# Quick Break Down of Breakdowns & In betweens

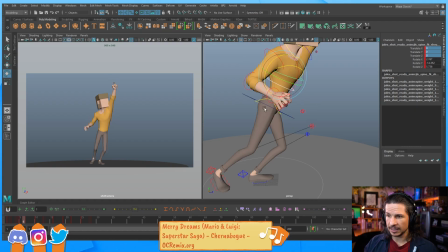1736s
And right there, just because we kept that spine just a little bit further back, let's exaggerate this a little bit more. We're keeping that spine just a little bit further back right here.
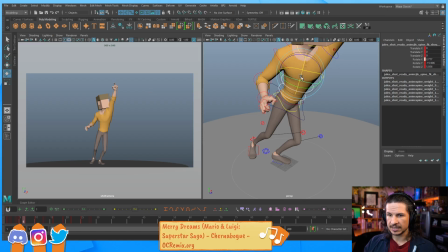1751s
So still staying in that kind of reverse C. When we now get into that bottom, boom, you really feel that chest overlap and get that hit in there.
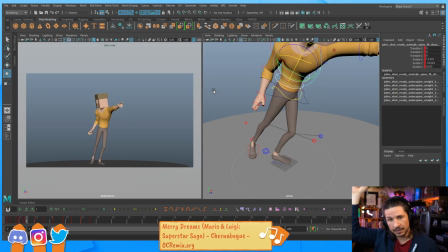1767s
And all we would need then at the end is a little settle, and you get that little bounce in there. And just that one little tweak avoids that just robotic, slow tilt of the body. I should have play blasted those few frames earlier just for the heck of it.
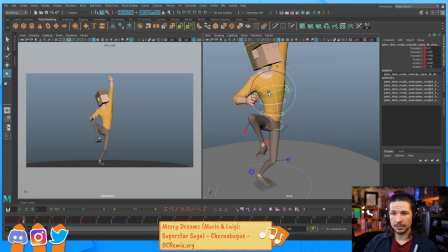1788s
Now, the other arm, it's just kind of slowly moving down, kind of this type of motion I always kind of describe as a ticking clock. It's just kind of tick, tick, tick, tick. It's just boring, not interesting. So let's bring that in a little bit more.
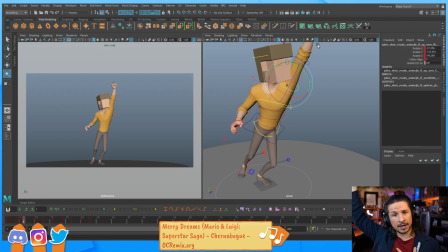1808s
I want to drag it up. Since the chest is leading, I want the arm to stay behind just a little bit more so that they're not feeling like they move together. And I can also start to add a little drag to that elbow. So we just feel that motion starting to come through.
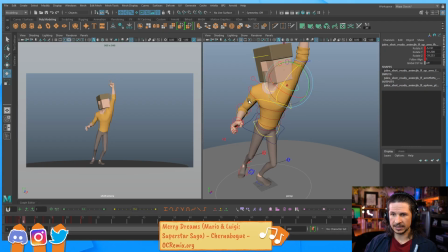1827s
That hand is still kind of dragging from where it was, and now we get that bigger slam down. And you feel that chest leading right through there. The chest and the clavicle.
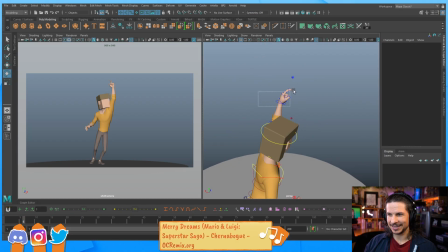1841s
And for this hand here, I'm just going to pose it so that it doesn't slowly open up. Let's see. And there we go. Now we get that.
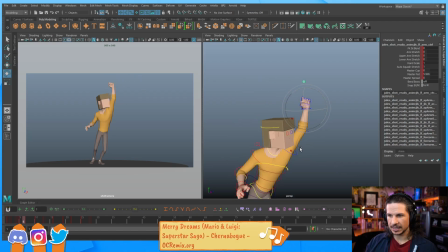1860s
Now I'm getting a little bit of a pop backwards in that arc, which is not terrible, but I might just lead a little bit more.
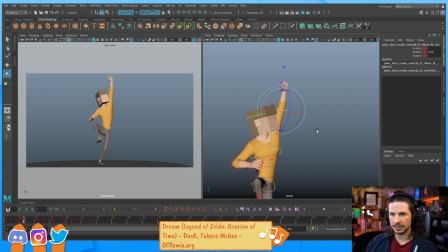1871s
And maybe drag the elbow just a bit. So I'm watching my spacing and my arcs as I'm going through. It's bad that I just noted this Jules has a Minecraft type head. Maybe not.
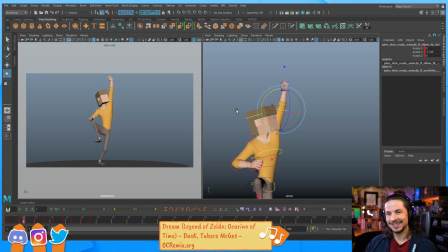1887s
I wouldn't say it's a bad thing. You're just focused on the body mechanics first. Okay, so we've got that. Now watch this other hand here. See how it just kind of whips through at the same time as the hips. And this is something I always do when I'm looking through my poses.
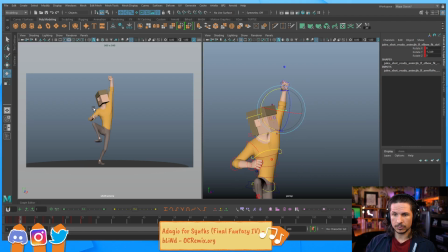1906s
I'll just jump between pose to pose. Doot, doot, doot, doot. Where does my eye take me? Where am I focusing? So when I'm looking at this, I'm noticing, you'll usually notice the biggest movement first.
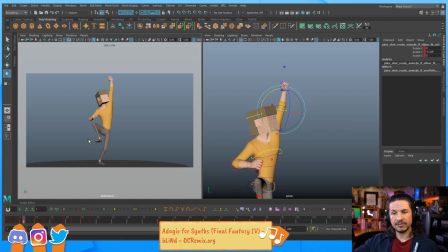1921s
So here, it's the foot. That foot slamming down is the biggest movement that's drawing my eye. The hip is also drawing my eye, which is good. So it's foot, hip. And this hand is also drawing my eye.
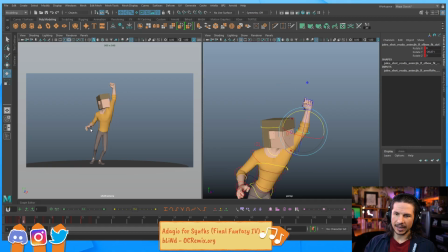1936s
I'm looking at it, and it's like, if you kind of imagine a line between his hand and his knee, it's almost like they're connected. Even though they're moving a different amount, they feel connected in some weird way.
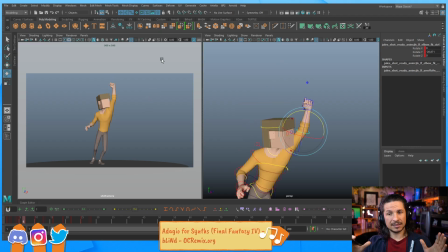1951s
I don't like that. This is when things are starting to feel just a little too samey. Again, robotic, spliney, all those terms. There's really no like proper term. They all kind of cover the same thing.
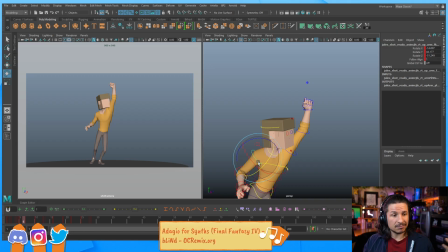1968s
So what I want to do is I just want to push this so that it leads a little bit differently. So his elbow is starting to come out. I want that elbow to keep leading here. Right through.
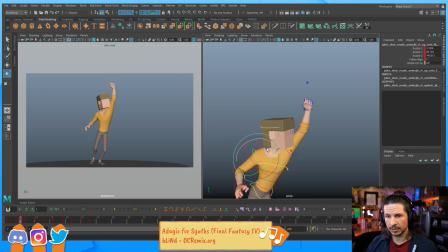1984s
So maybe I'll swing that out just a little bit more. So we get a slam in there. And the upper arm, or sorry, I should say lower arm. Let's just drag that back and arc it down a little bit more.
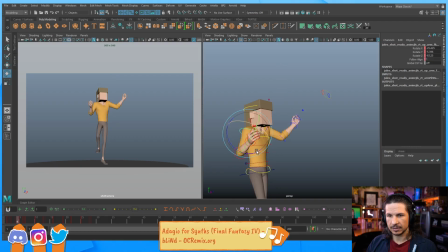2000s
And even here, let's kind of arc it through and then around. So now as the leg comes down, the arm is getting this extra swing in there. So we get that kind of, that hand coming out, and it's going to make it more dramatic,
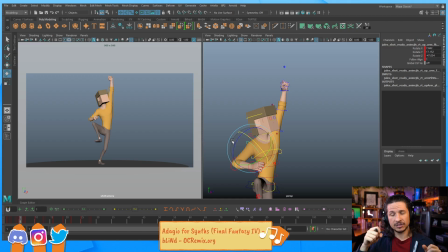2018s
more angry versus just, yep, and the arm comes down. Now it's, and he has that slam outwards with that fist right there. Okay. Now, I actually didn't animate the head here.
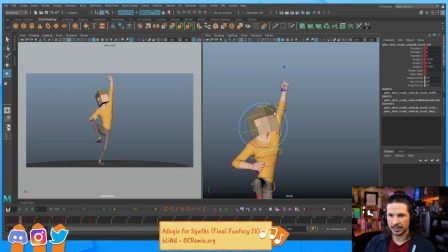2037s
I could do that where I drag the head up. Maybe I'll translate it up as well just a little bit to get an extra little bit of drag. And then here, the head's not going to drag nearly as much, honestly.
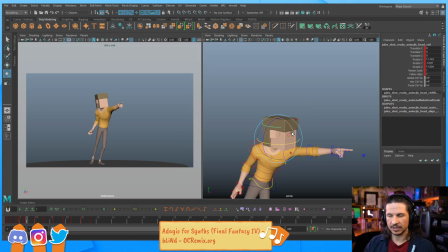2055s
Mostly because if it did, it's going to lose the fact that he is trying to focus on something. Probably bring it down just a little bit more. And let's drag it up here just a little bit more.
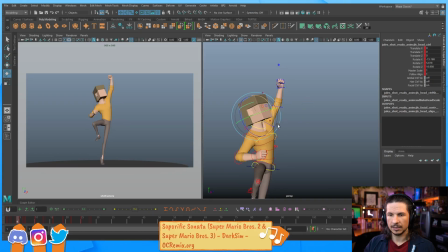2072s
Whoop. Whoop. There we go. Very basic. Honestly, we could push this a lot more. Like, as I'm looking at this now, I feel like this arm could be dragged up just a bit more here. So we get that swing through.
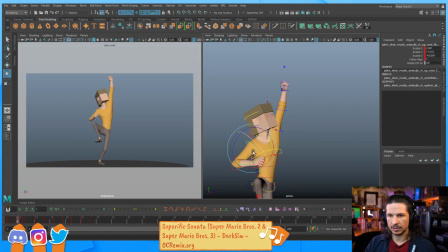What else? The clavicle here on this pose could be pushed
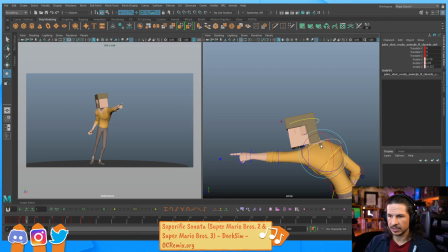2109s
down and forward just to add more weight to the clavicle. And then the arm as well could be rotated down. To be fair, I changed the camera angle on this, so it's going to be a little weird. There we go.
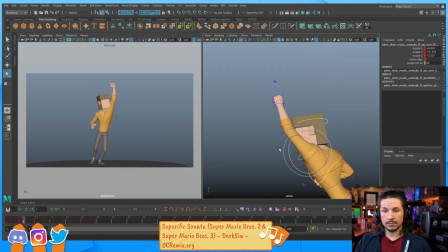2129s
So we get that. That's way more interesting. So just to compare, let's just delete those two keys. This is what we had before. See how everything just slides down?
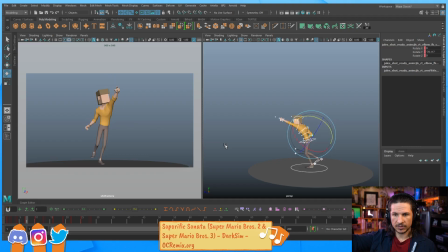2149s
It's just slow and boring. By putting in those breakdowns, we now describe the action, what leads, what follows, and now it feels snappy. And I'm doing the breakdowns on one just because my poses were really close together.
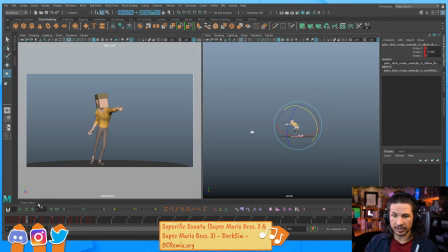2167s
The actual distance doesn't matter. So for example, let's see, frame 7 is our last frame. Let's move this forward.
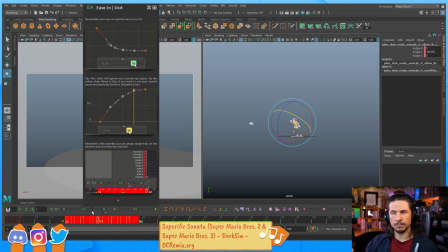2177s
Let's say that whole drop is going to take, let's say 8 frames, just for the sake of it.
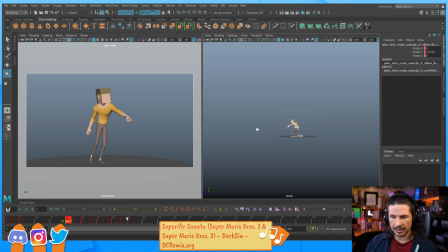2185s
So I'm on frame 4 here. This last pose should be on frame 12. And then the frames in the middle here, this one's going to favor the ending.
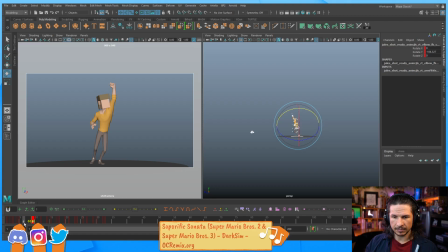2201s
So let's put this on frame 9. Yeah, that works. And then this is going to be on frame 7. Or, yeah, 7.
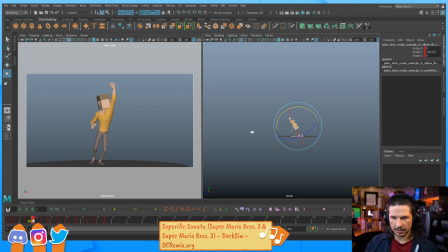2215s
So now, that needs to be a little closer. Oop. So now we get this. It still feels spliny because we added more time, but our breakdowns are still working. Like so.